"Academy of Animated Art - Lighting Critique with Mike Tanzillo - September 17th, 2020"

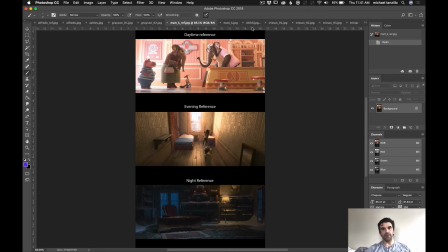(12:28)
So I think that's where your focus should be on those 3. But this is gonna be fun. Chablis, good.
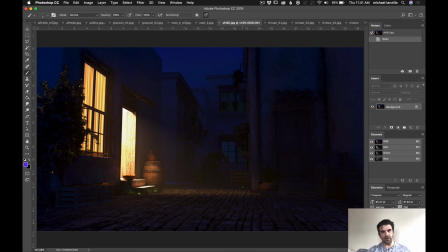(12:37)
This one's looking good. I like the reflections you got in those back windows there. It would be nice to get some shapes behind this window so we can cast a little shadow, so there's a little silhouette back there. I like the setup. I just feel like it's too even in this background.
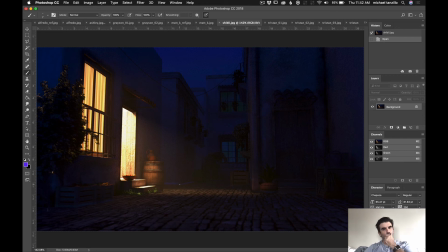(12:56)
I want to find some more opportunities to get some more shaping and variation in there. The easiest would be to get a little variation on the sky. Second would be to allow some of this light to kind of bounce up into here and get a little shaping across there, and a little shaping bouncing up from this light in the surroundings.
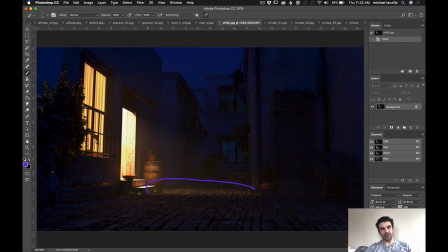(13:16)
I think that this can actually go brighter. And then additionally, I want to, I'm not quite sure where this light's coming from on this. I would isolate that to just kind of right over here, and just kind of allow that to fall into the shadow.
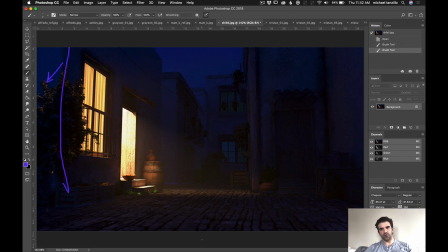(13:35)
You can darken everything over here too to kind of create a little more vignetting. Same thing with in here, like anything over there. Yeah, but like any kind of like spec detail hits that you can pick up back here on the buildings back there would be really great.
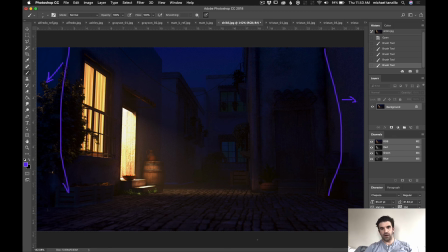(13:51)
But I love this. I love the way it's shaping up. I love the structure of it. All right, and lastly we've got Tristan. So again, still early in the process.
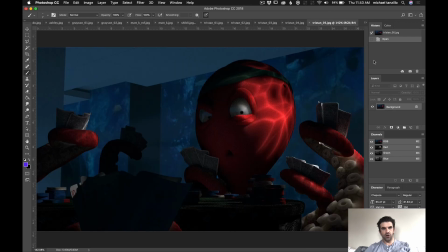(14:02)
Got a few things to go through here. Let's take a look.
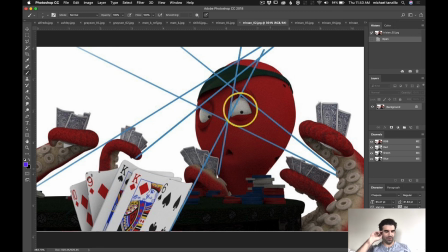(14:12)
So yeah, so I think that this is good. It's a little complex. So for me, whenever I'm like I see that everything's kind of leading in there, and that's fine. But this is so complex that we need the lighting to simplify it.
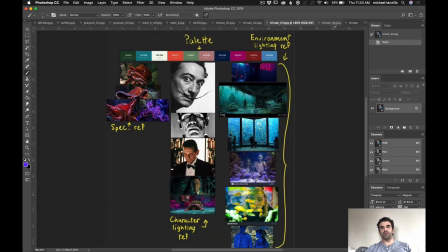(14:29)
So it would if we're really trying to focus in on the eyes, it would be great.
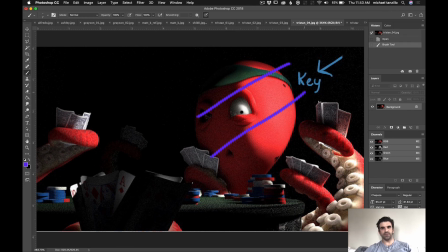(14:35)
Like you're kind of doing it here, but like allow the light to kind of come slashing in and focus in that way. The other thing too is looking at your reference.
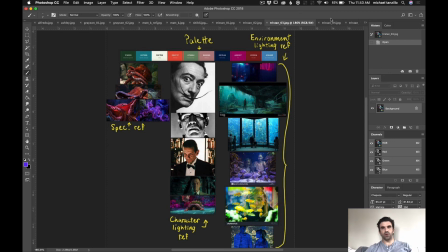(14:43)
It's a lot of light coming up from underneath, so maybe it's more about light coming up like this way, Adam,
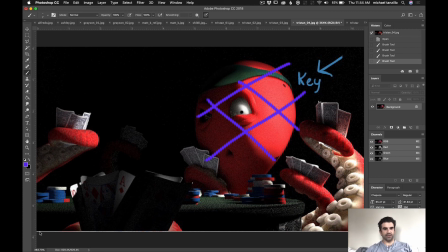(14:50)
and slashing up that way, and then creating some of the pockets of light on the hands to really read what he's going through.
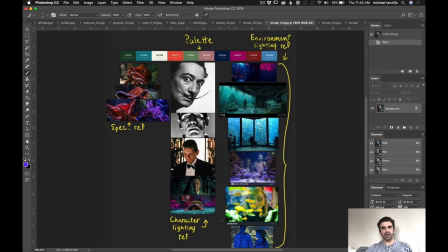(14:58)
So like because all of your reference has either side or kind of under lighting except for Salvador Dali there. So something to be aware of with your lighting. I know you've got the key light coming in from the upper screen, right? So you may want to level that off or even lower it a little bit.
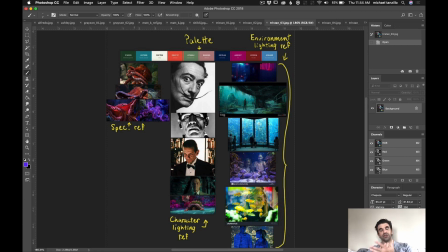(15:14)
In terms of the octopus itself, make sure you're paying attention to the rich color of the octopus. And then in terms of the environment, make sure there's a lot of haze. As again, underwater, lots of aerial perspective, caustic light shining around, God rays shining through,
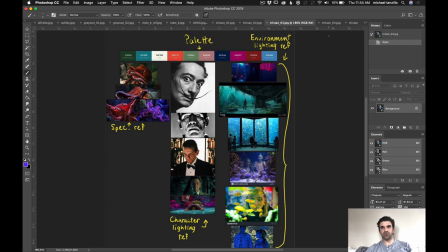(15:34)
and then like a real kind of strong sense of light source is great, because the one thing that we don't want,
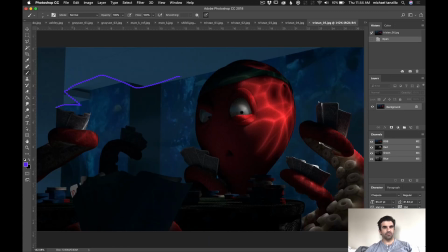(15:40)
I don't really want to see any of that up there. I want that to kind of haze out.
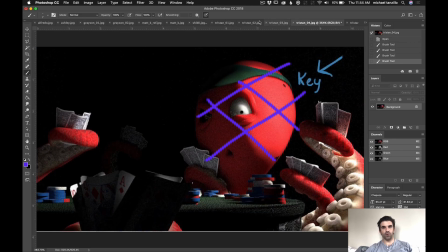(15:46)
So I really kind of want to focus in on this character. But
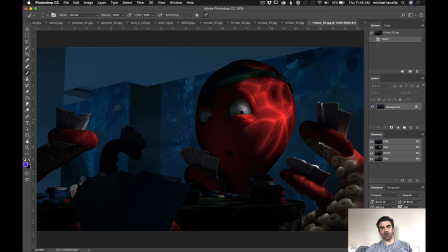(15:52)
yeah, that's pretty much the caustic size looks good. I think that's about right. I'm trying to judge it based on like the size of an octopus. It feels about right in size. We'll have to see it with everything else, but I think that's looking pretty good. But yeah, so that's where we are today.
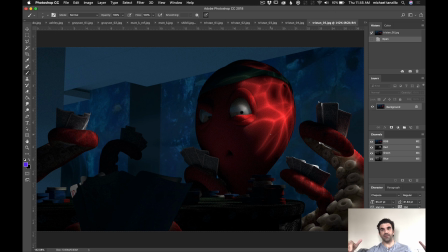(16:09)
If you all have any questions, make sure you reach out, add them in the comments below, and I'll be happy to look into them. But have a great day, everyone. All right, happy lighting.